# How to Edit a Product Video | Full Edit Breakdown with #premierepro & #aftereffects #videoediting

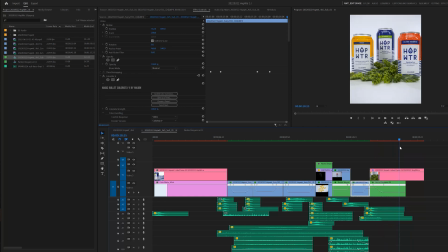496s
The biggest thing that I had originally was to go back into After Effects. So the hardest thing that we had to do with this shot is to get rid of the seam that's in between the table and the backdrop that I used. Now this actually wasn't too difficult to do but what you'll see if
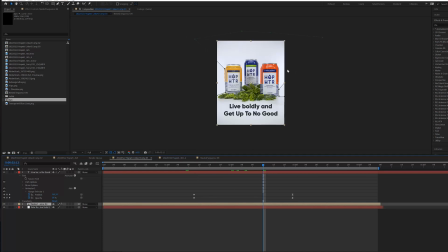512s
i zoom out is that i created a mask that was constantly moving as i went throughout time so if i eliminate that mask real fast here let me see if i can put this thing down uh let's expand this carrot let's take care of the mask and see if we can't get rid of it here let's just change it and invert the mask and see if that changes anything here yeah so what you'll see here as i move it forward is that now we have this scene
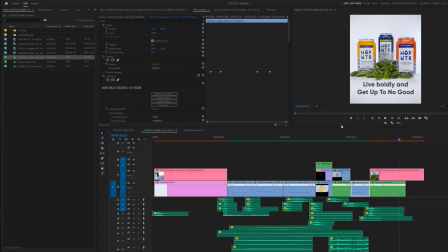538s
that came from the original shot. Let's move back into Premiere so we can key up the original shot. Here's the nested sequence here.
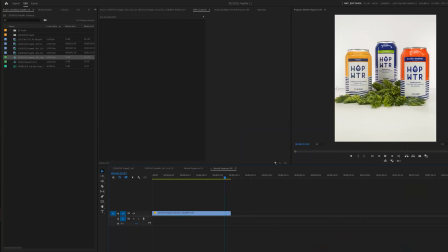544s
And you'll see at the top, I'll make this a little bit bigger, that that scene was there. So I just wanted to eliminate that.
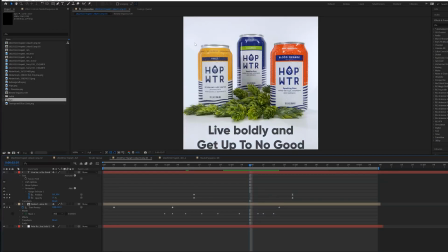550s
And the way that I was able to accomplish it is by putting this mask in place, keying the mask out to be the appropriate color. And so as I move through time, what you're seeing is really just the shadows of all that stuff. That's great. Animated our text to go in. Let me frame this down so that it fits. animated our text that came in from the brand, live boldly and get up to no good. That's exactly how it looks on their website with the capitalization and everything else. And so this shot, again, just small little touches in order to figure out how I could do it. I could have masked the cans out, but the movement and especially where I was going around the hops, the plastic hops got a little bit complicated in terms of how I did that. So actually reversed it, masked out the background laid the cans and the hops over the top of it that allowed me to make a nice clean edit on top of that.
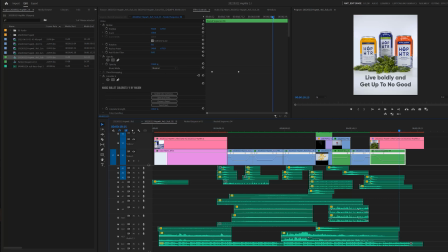601s
The next thing I had to do is create sound design which I know I've talked about a bunch of times before and I use the saying 70% of what you see is sound so I really take this stuff seriously even in a small piece like that you can see that I've got
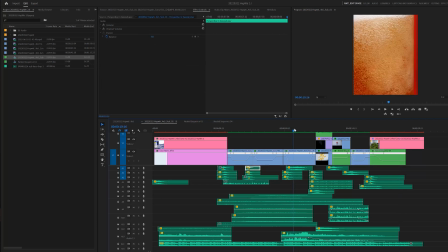613s
all my whooshes and my pores in place. The big thing that I wanted to do is create this kind of submersive experience when you got into this bubble layer here. So what I hadn't searched for was stuff that was underwater bubbles or things that were coming out.
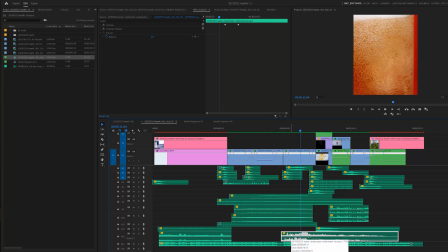627s
So I think I ended up using something like a scuba sound in here. Underwater bubbles is what I ended up searching for and it ended up working out really nicely because you're able to hear and experience really an immersive experience of what that sound looks like.
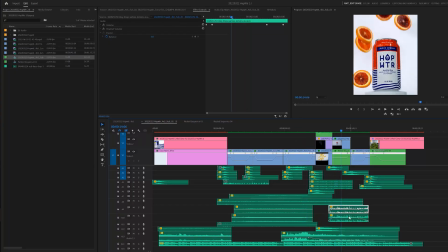641s
Having everything kind of splash in and the fruit dropping down here at these layers there, the nice little splash once you get into the water. And so what I'll do now is I'll play this sequence through without the song so you can hear simply just the sound design and what that looks like. Then I'll give it to you again with the song and then we'll close this thing out. And with that in mind, ladies and germs, if you like this video, like the damn video, I post content on a weekly basis on filmmaking tips and the business of being a creative. If this is something that you're into, I would love it if you would subscribe to the channel, ring the bell for posting notifications so that you can be around and see what's going on with this tea garden community a lot more often thank you guys for hanging around for this video as long as you have i'm going to play us out with the sound design and then the original video like we said sound and all the whole kit caboodle but until next week peace